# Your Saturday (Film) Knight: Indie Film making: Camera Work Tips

I recommend you start off easy, get a tripod, get additional things like this in the future, but you can do nice tracking shots with these, where you can actually go ahead and hold it, move. You can combine these with other stabilizers, gimbals, tripods, props, tracks, thus allowing you to do even more. But we're going to carry on. Now when it comes to framing and filming, you have to be aware of certain other things, and we're going to cover a couple of interesting things that almost have to be done in order to achieve very specific moods.
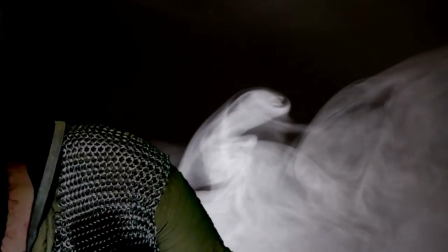All right, let's stop that for a moment.
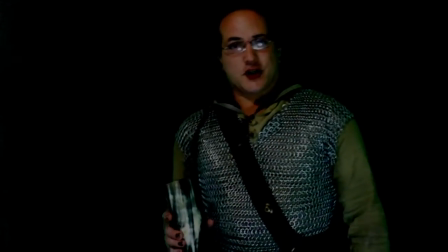Now this is actually a 4-lit shot. Now you'll notice that
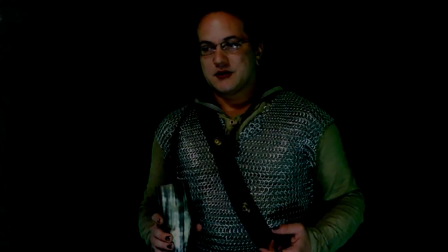texturally and the actual the lighting itself is dramatically changed now.
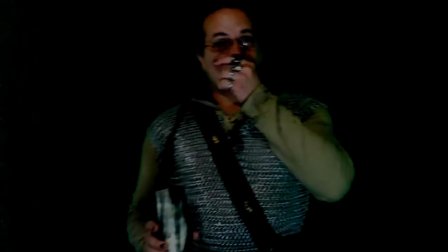All I've done is change camera and where my primary light source is.
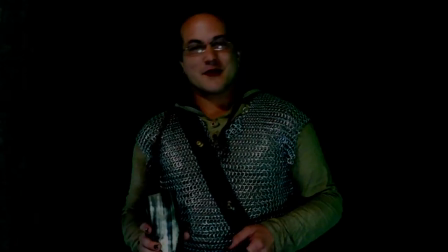Don't like this one at all? That's fine, don't worry, we're not going to stay here. Now, a 4-lit shot actually can be useful for many things.
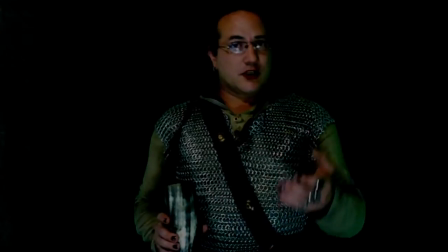It actually draws your focus,
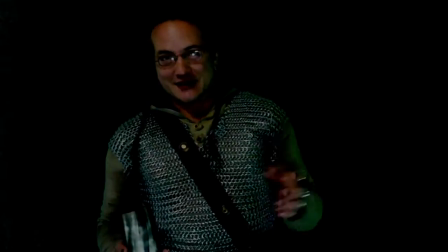and if this one was done lit a little better, it would draw your focus in a very particular way.
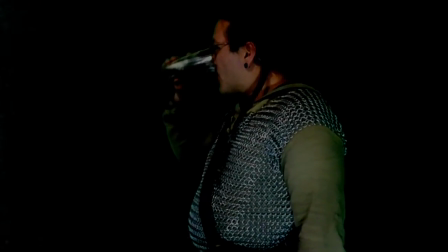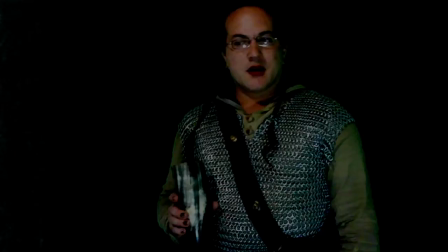It's dark. We want it dark. In fact,
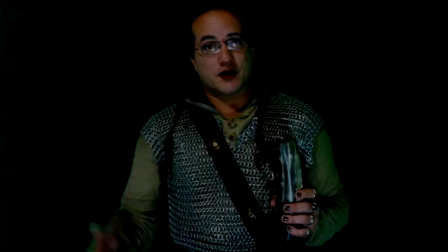again, moving to something like a thriller or horror movie,
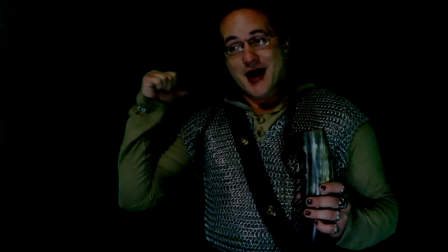if I wanted to reveal something behind me, I'd want a 4-lit shot.
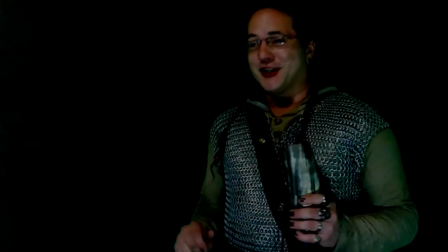Because you don't want anyone to see it right away. You actually want them to see it only when you want it to be seen.
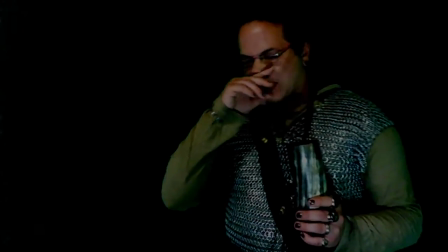And that's actually something that you'll see in a lot of different types of movies. Now, if you want to create
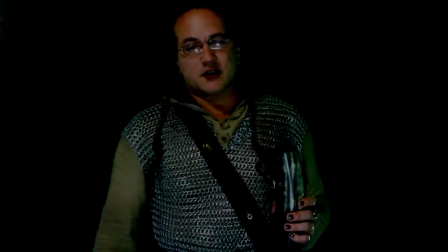ambiance, mood, or you want a slow reveal, or you want to do that classic hero reveal,
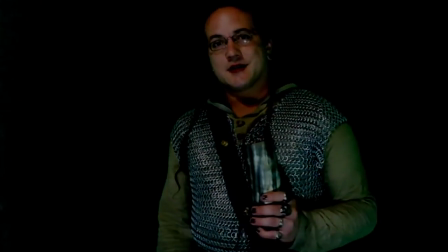or even villain reveal, a 4-lit shot like this allows that to happen.
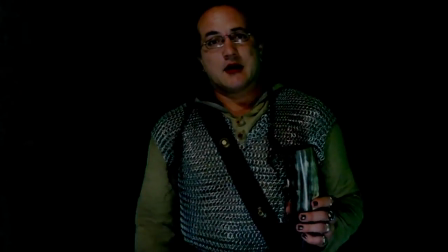Now, there's actually some very key points here. Number one, the camera is at a direct level with me.
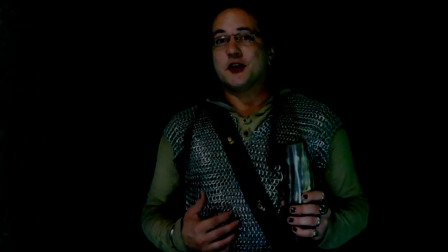Because I want you on my level, I want you to feel what I feel.
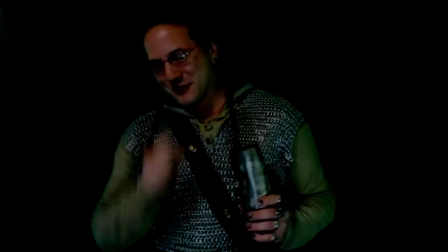That's important. Let's keep that in mind.
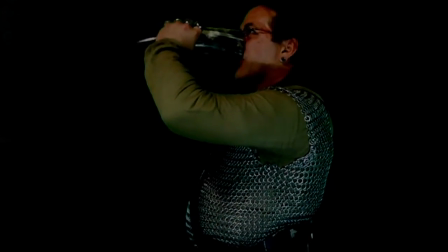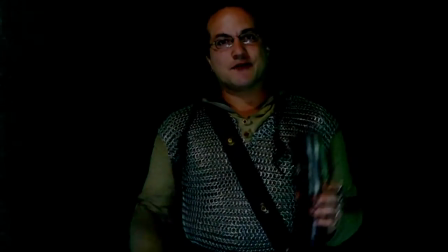Now, a level shot like this, that's also a 4-lit shot, is actually supposed to drive you to directly connect with the subject.
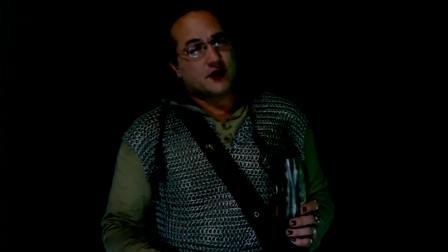You actually see this in many different types of film, especially if the person
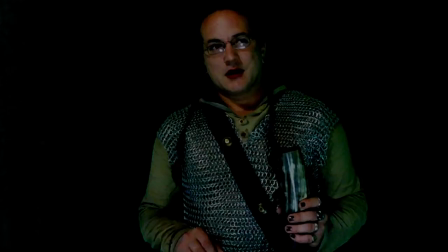on camera, in scene, if the director wants to increase your connection to them.
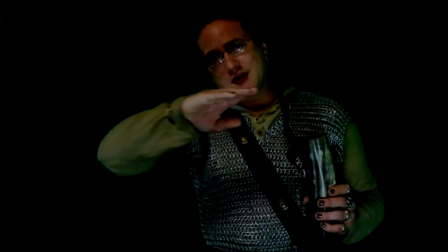So when the camera itself is pretty much level with the actor on screen,
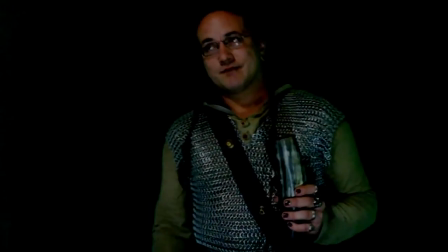you can actually make someone connect better to them.
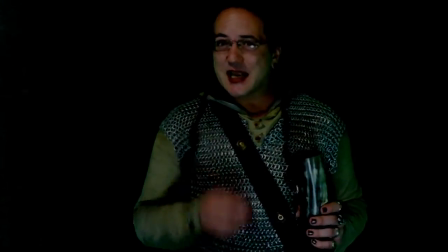And this is actually quite important.
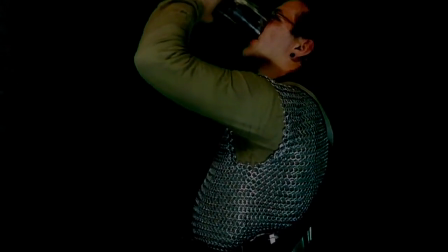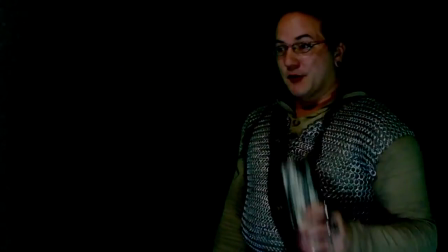There we go, horn's done.
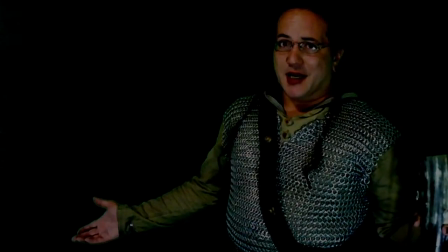This wouldn't be your Saturday night without a horn. Let's be fair.
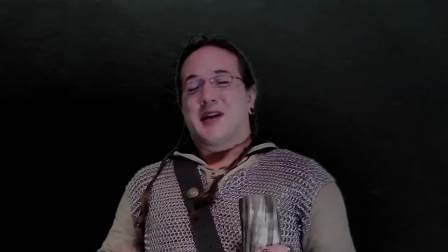Now I've changed camera again, but I've changed camera in a very specific way.
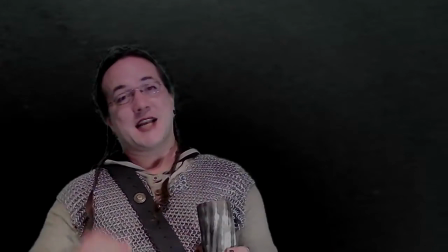You see, beforehand, with the forelit shot that was actually at level, you and I were on the same level.
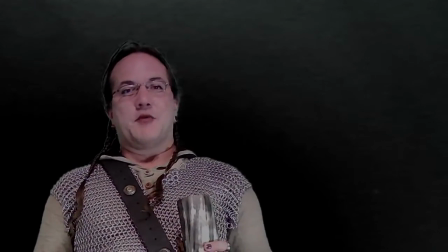Not only were we on the same level, but I was cast with a deep darkness behind me.
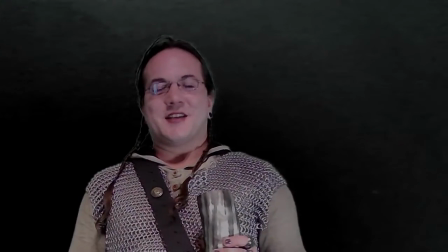The light is different now. It's not quite as severe.
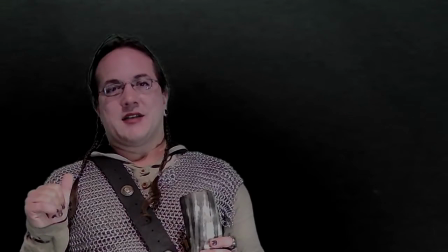There's still darkness, but it's not as much.
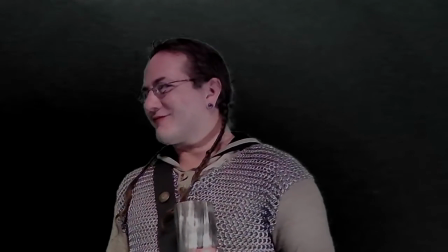And I'm also better lit now. You can see me clearly.
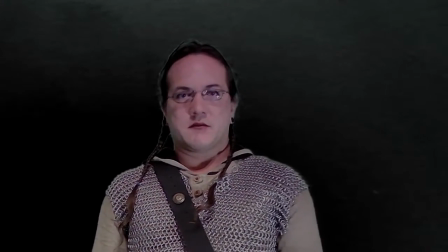There's also something else you can see. You're looking up at me.
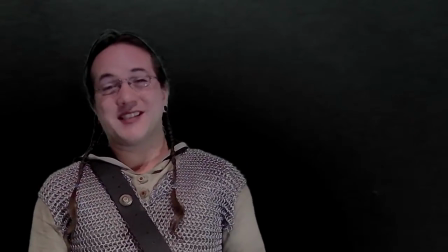This is not to humanize the subject in camera. This is actually to give them a sense of authority.
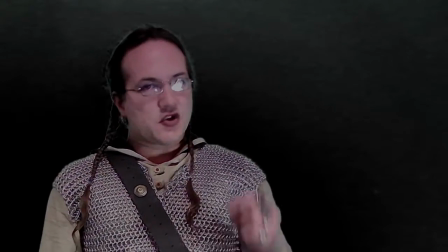And it's a small, subtle thing.
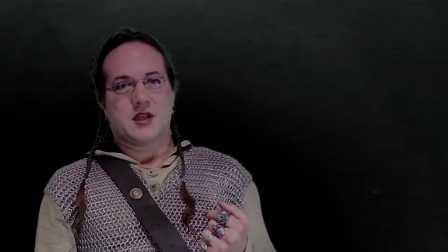But now that you're looking up at me, now that we're no longer on the same level,
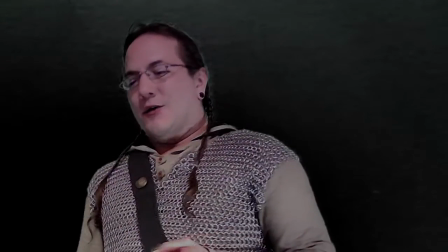composition-wise, we've done something very interesting here where
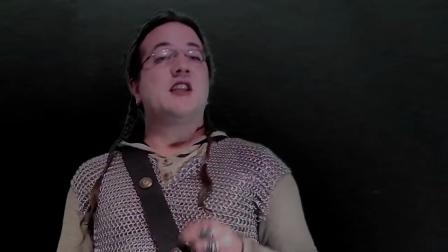I can be dehumanized very easily.
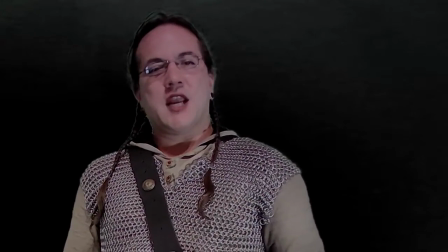My qualities can be changed, and with simple lighting
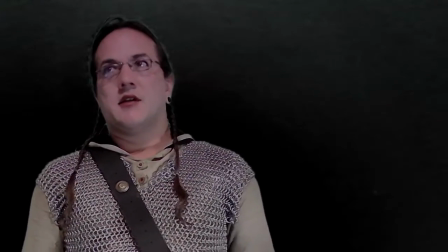and camera angle, I could become someone menacing, I could become a hero, I could become a mentor.
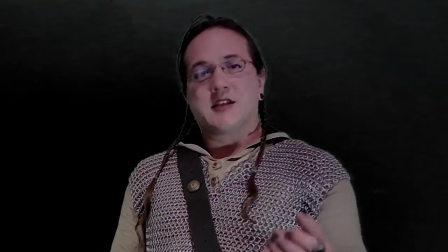And this is a visual shorthand.
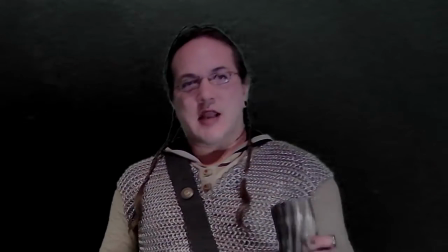So now you look up at me.
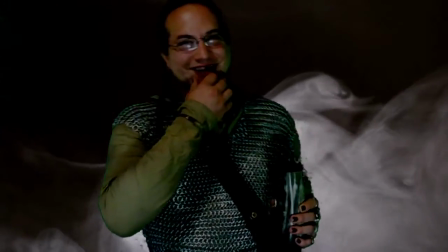And now we're face to face. And because we're face to face, we're equals.
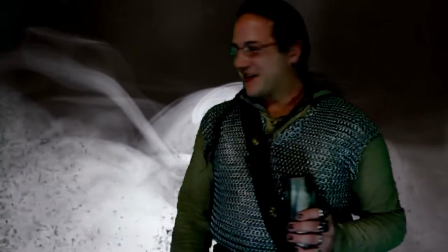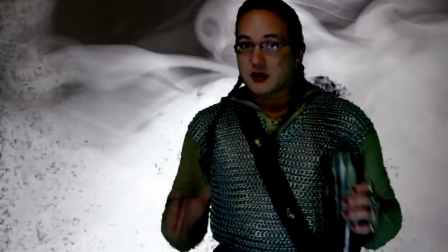Yes, so it's actually in a lot of films, and there's
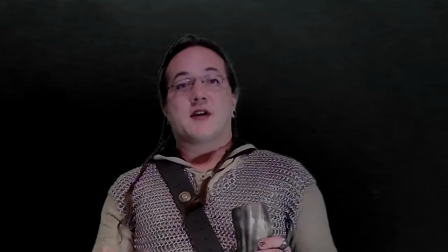a lot of movies which employ this very simple technique of changing the
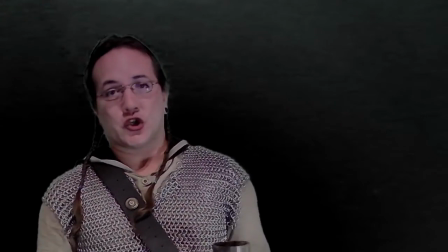camera angle based on the character that you're dealing with and what role they fill.
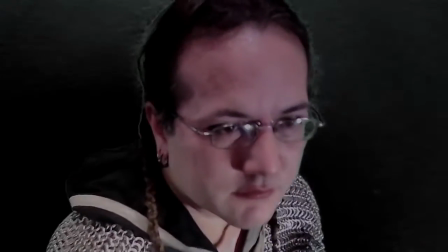So now, say, look at this. This is fun. I'm going to put this down. Look, we're just going to leave that right there. So now you've seen actually just a couple of very simple things that can be done to change who you're dealing with. It's really interesting. Now, if I can get this right. I'm about to do another camera change because I want you
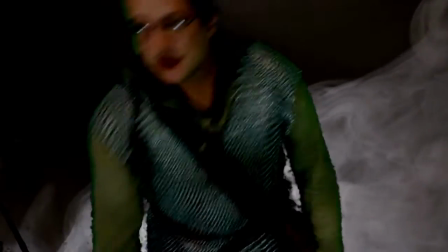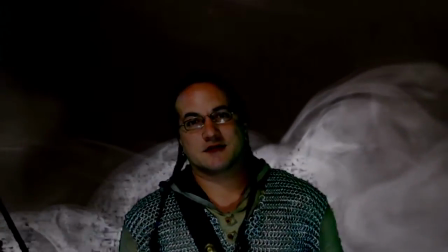to look down at me. I have to actually crouch down to make this happen.
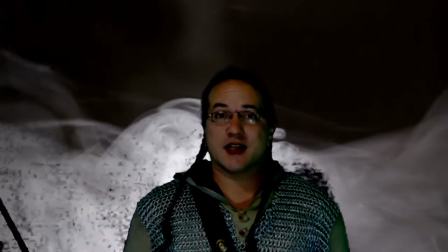And you'll find that in some movies,
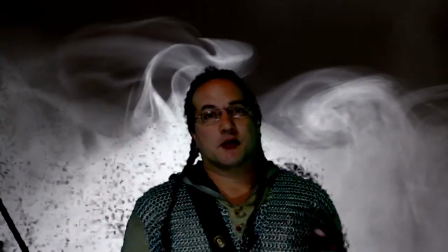they have sets which are built at different levels or that are built with a slant to them so that when they position people,
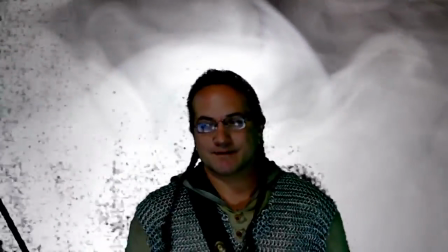they can make intentional choices like this, where someone is lit from down.
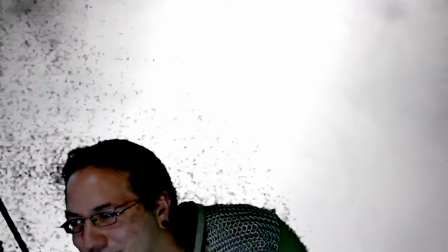I'm going to turn that off.
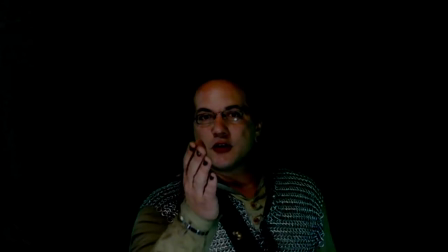See, now you're looking slightly down at me.
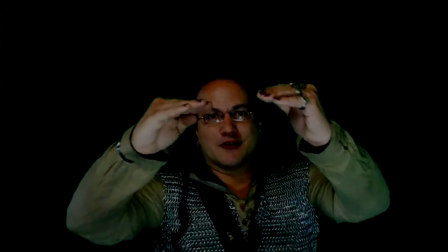And because you're looking slightly down at me, the camera angle is just ever so slightly downward, and I'm pushed down in the frame.
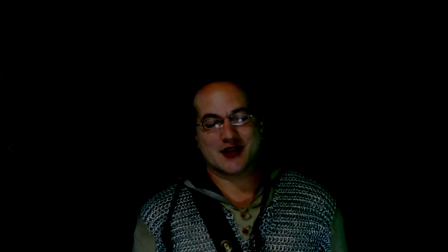What you can actually do is you can cast me in an entirely different light.